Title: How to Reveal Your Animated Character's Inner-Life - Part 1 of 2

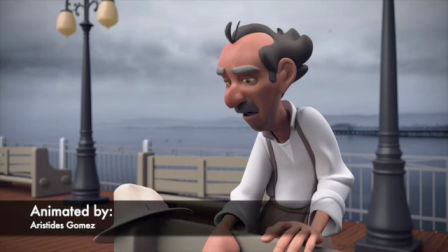(8:15)
All right, we want to remember that all of this revelation from the inside of the character to the outside expression
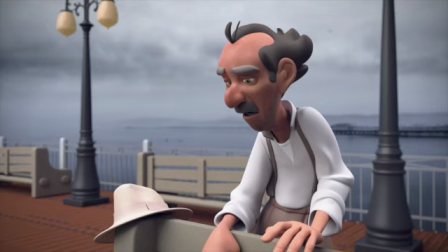(8:27)
is all done through the different conduits or pipelines of the face, the body, the voice, and the breath. Okay, so as you're looking at these samples, remember to be looking for those different and listening for those different components of expression.
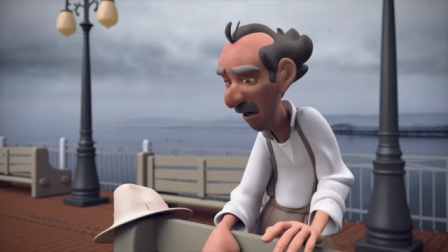(8:46)
Okay, this sample is to help us see the emotion being discovered. So we'll go ahead and watch it first.
I used to try to forget about you.
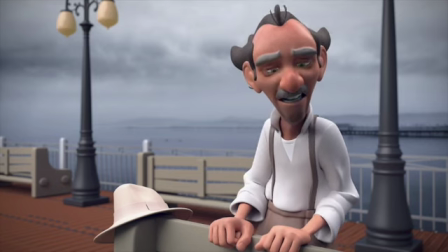(9:01) I used to try to pretend that you didn't exist, but I can't.
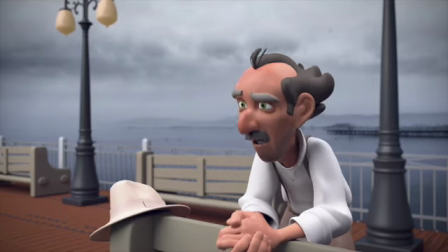(9:11) And now I'm an old broken down piece of meat, and I'm alone.
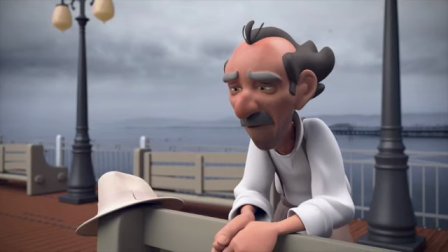(9:21) And I deserve to be all alone.
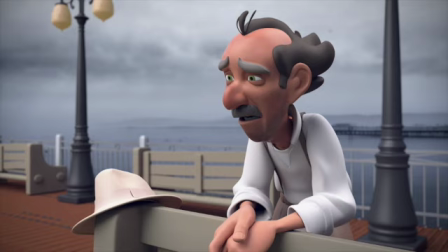(9:25)
So what we have here, before we jump into breaking the discover, react, decide, and act down moment by moment, I just want to point out
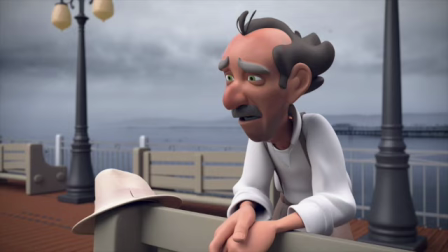(9:37)
something that needs to be improved in this video clip. Emotion for the sake of emotion is fluff. The importance of emotion and the importance of our audience being wrapped in that emotion is that it is the motivation for an action.
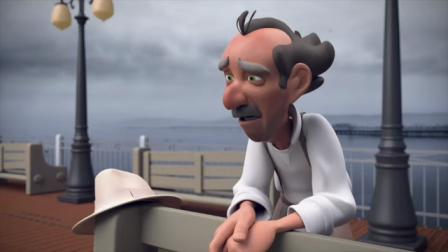(9:56)
So emotion without action is not very useful. And it's really simple to turn emotion into action. This animator doesn't do that too well, but I do want to use their work to be able to pinpoint the discover, react, and decide and act part.
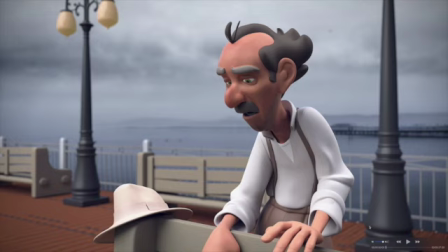(10:16)
So back here, he's looking for, trying to discover what it is that's going on inside him.
I used to try to.
So right here, you notice that his head and his eyes are kind of shifting around.
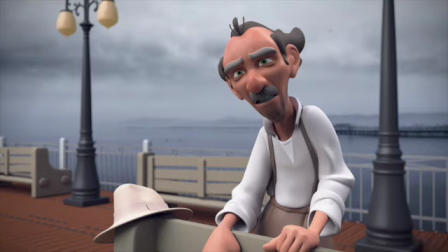(10:36)
He's searching, he's looking, he's trying to discover, and then the discovery happens,
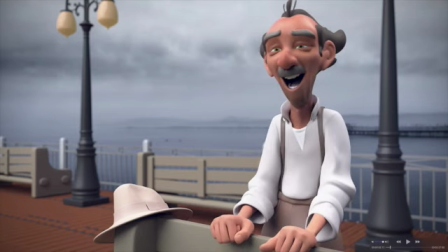(10:44)
and it hits him. And so he has this instant reaction. Okay? Then he has to make a decision.
Oh, forget about you.
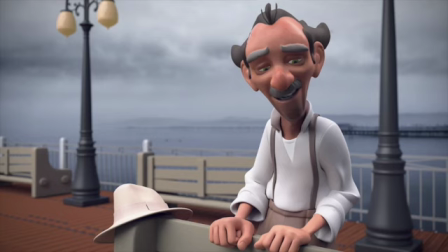(10:56) I used to try to pretend that you didn't exist.
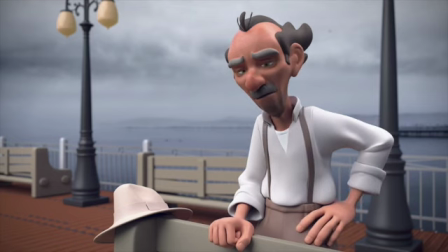(11:03) But I can't.
So most of the rest of this clip is all about him trying to make a decision. And my suggestion would be that the character make a decision a little more quickly and then set his objective into action.
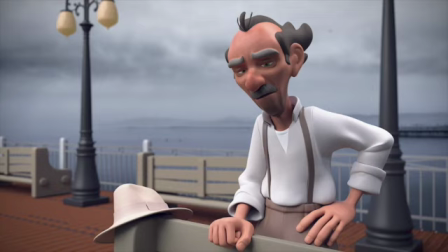(11:21)
So if he's discovering what to do, and then if he discovers that he wants to convince the person he's talking to forgive him or whatever it is, then all of a sudden this emotion becomes active. There's a purpose behind it and it's driven.
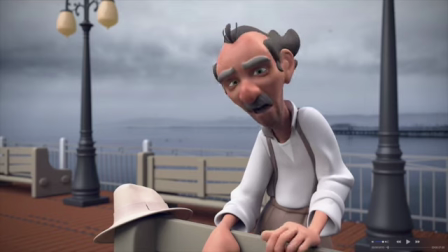(11:37)
But in terms of discovering and then reacting, that's a really good moment right there.
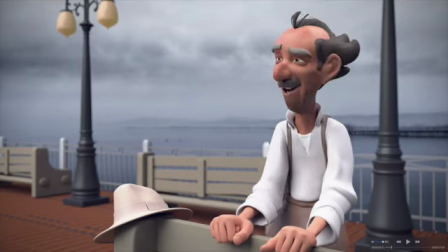(11:43)
And then the decision process that follows the reaction, where he's
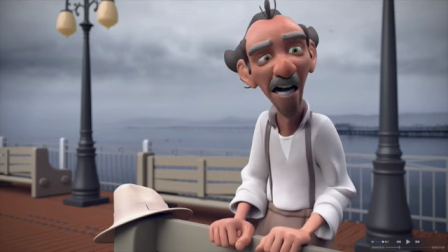(11:49)
trying to decide now what to do with these emotions that he's just discovered. All of that's really good.
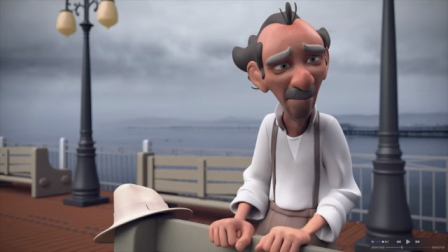(11:55)
I would just start the action part of this a little sooner. Also below the surface are the objectives or the intentions of the character. And so we see characters acting, their action, we see that on screen, we see them interacting with other characters, but if we don't see why they're interacting, then we don't get the complete story.